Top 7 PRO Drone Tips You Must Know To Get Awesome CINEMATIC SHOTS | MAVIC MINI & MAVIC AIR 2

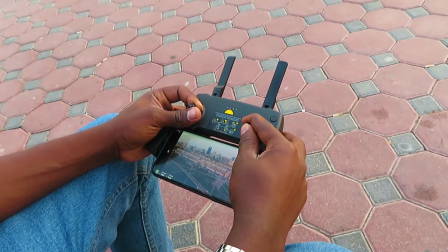(0:47)
Hi everyone, welcome back to my YouTube channel. If you're new here, please make it a point to subscribe, and if you are a returning subscriber,
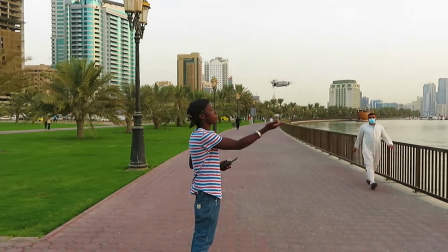(0:54)
welcome back to another epic video where I'm going to be sharing with you some of the top tips to achieving better cinematic drone footage.
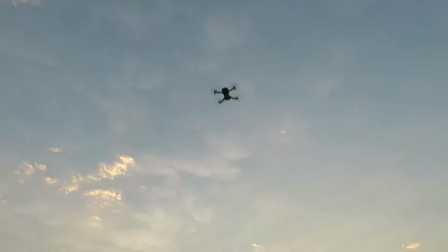(1:02)
And without having any further ado, let's dive into tip number one. So tip number one comes down to lighting.
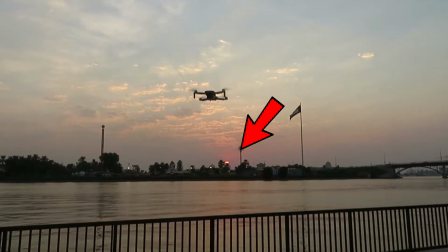(1:09)
I have personally found myself that shooting around the golden hour or sunrise gives you the best epic cinematic drone footage.
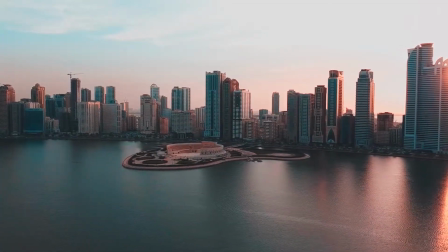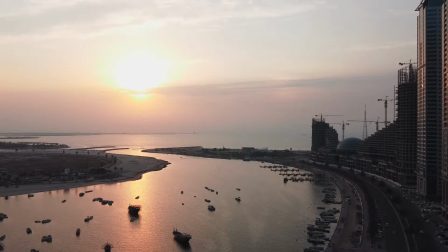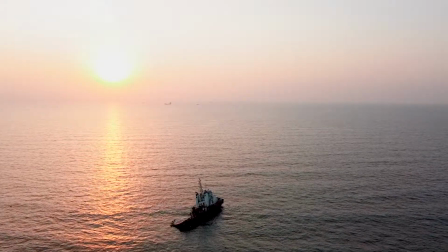(1:30)
This is the ground base of cinematography. Filming during the golden hours of the day at sunrise or at sunset will really help your footage stand out.
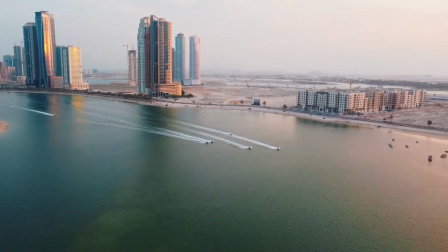(1:38)
Shadows will highly be visible, which will help show the terrain features that aren't visible during the afternoon.
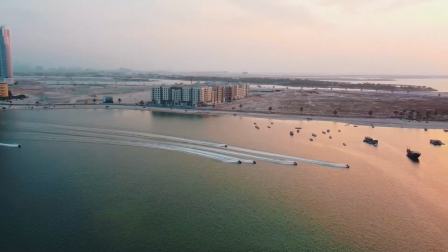(1:44)
Fewer people film at these times, particularly sunrise, so by just doing this one step,
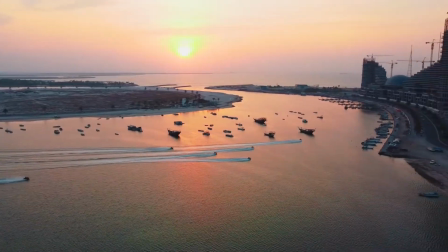(1:50)
you are already differentiating yourself from the surplus of the aerial footage out there.
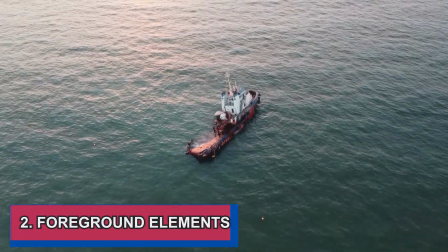(1:58)
Tip number two is foreground elements.
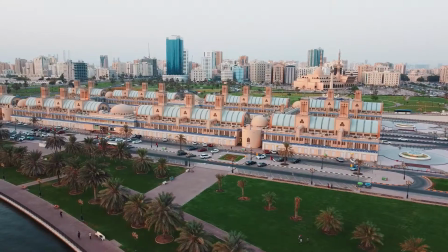(2:01)
Flying past them will always add depth and motion to your coverage, thus achieving a better drone shot.
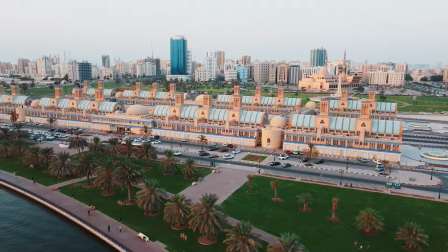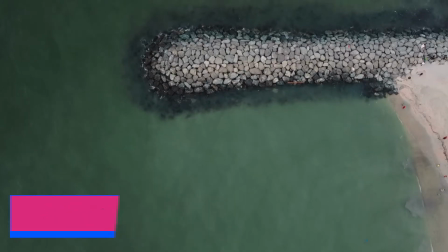(2:14)
Tip number three are transitions. The smoke transition is also another great way to stylize up your drone cinematography.
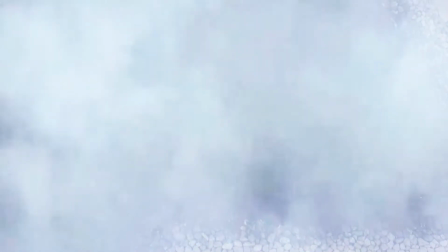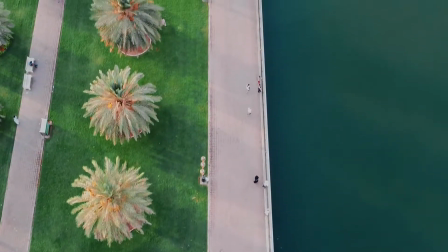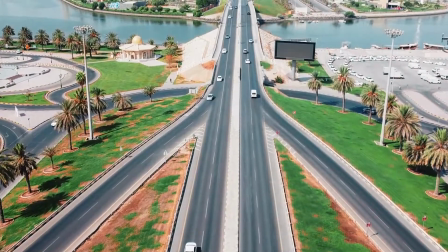(2:34)
The easiest transition is the some called a famous Luma fade, which is better if your footage is the look over drone shot,
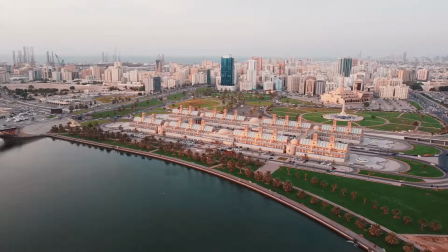(2:41)
where basically the camera and the gimbal look directly downwards. I have recently found out that the smooth zoom also works perfectly fine
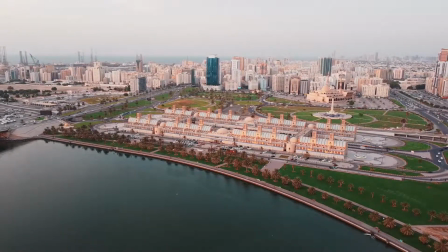(2:49)
when you're trying to zoom in the shot but from different view distances.
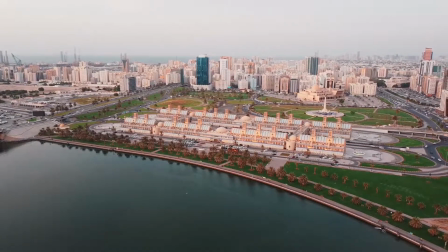(2:54)
But a quick tip, remember not always to overuse these transitions,
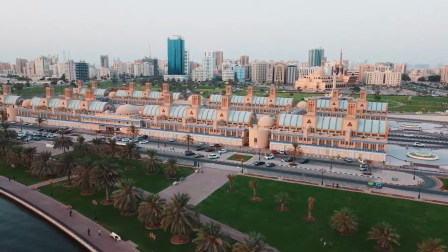(2:58)
as they might end up distracting rather than adding up to the value of the story.
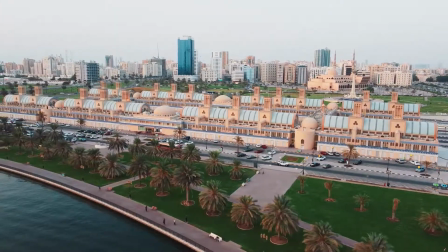(3:03)
If you want me to do fully detailed videos about these transitions, just let me know down below in the comments.
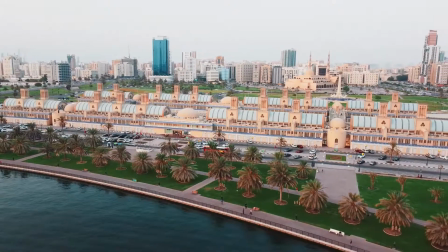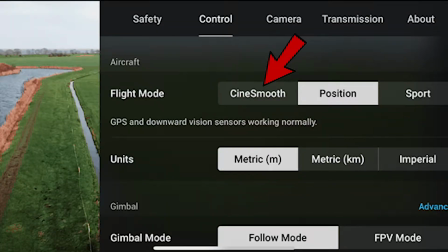(3:18)
Tip number four is the Cine Smooth mode. It is essentially a cross between positioning mode, P mode, and altitude mode,
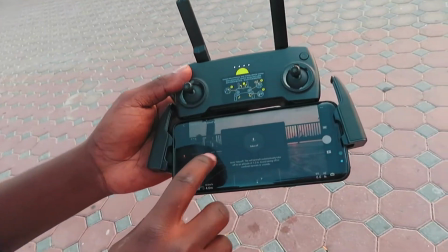(3:25)
which combines longer braking distances with the GPS guided flight stability.
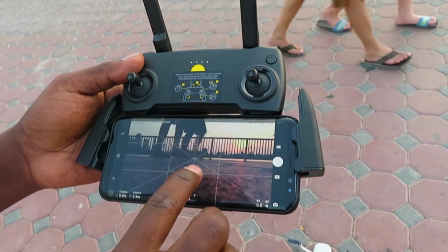(3:31)
So while flying in the Cine Smooth mode, the drone basically slows down and the controllers do slow down,
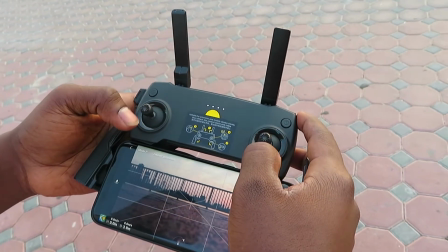(3:37)
thus giving you a very smooth, nice looking, crisp cinematic footage.
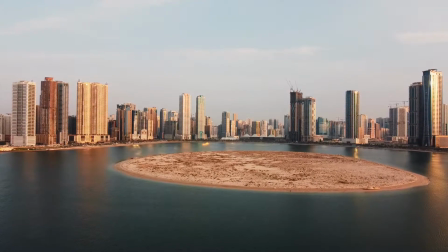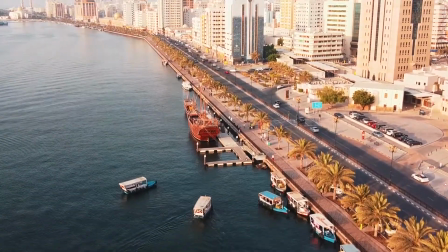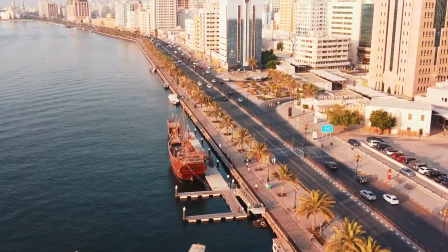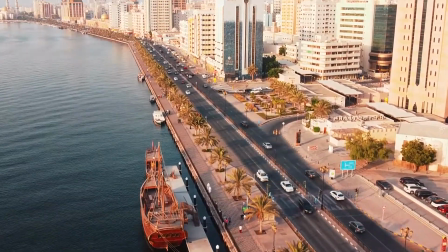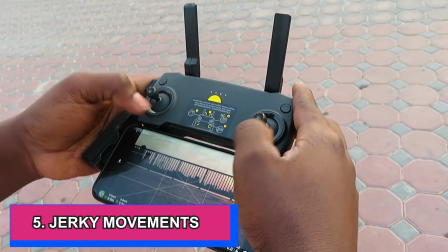(4:03)
Tip number five is avoiding jerky movements. This is completely useless to editors because we need smooth movements.
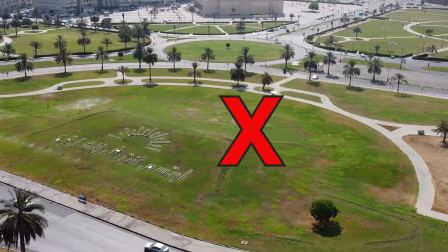(4:10)
Drone shots should always feel natural and organic, not like we are looking through the eyes of a robot.
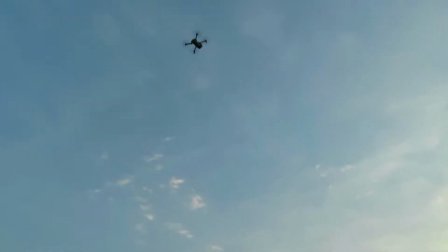(4:16)
So once you found your angle, do a nice slow casting move with panning motions if needed.
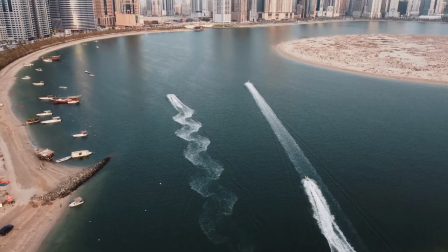(4:21)
My biggest recommendation is to make your camera movements with the drone's flight path rather than its camera.
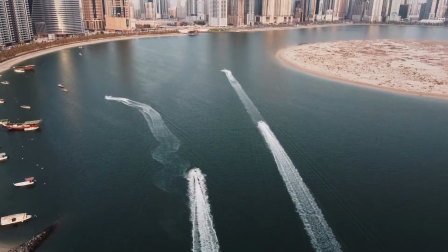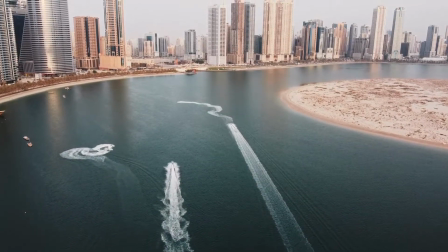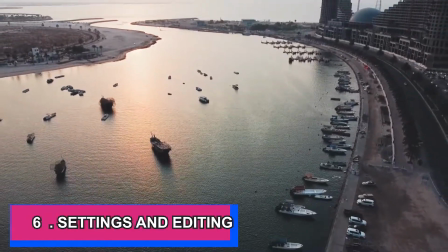(4:41)
Tip number six comes down to settings and editing. Flying forward and reversing in post has always been a great option for me.
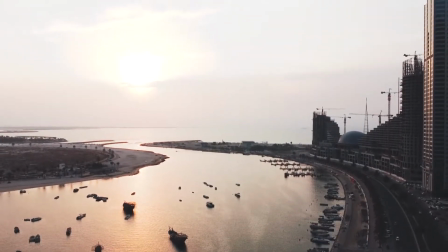(4:48)
The best settings for shooting with the Mavic Mini would be shooting at 2.7K 30 frames per second.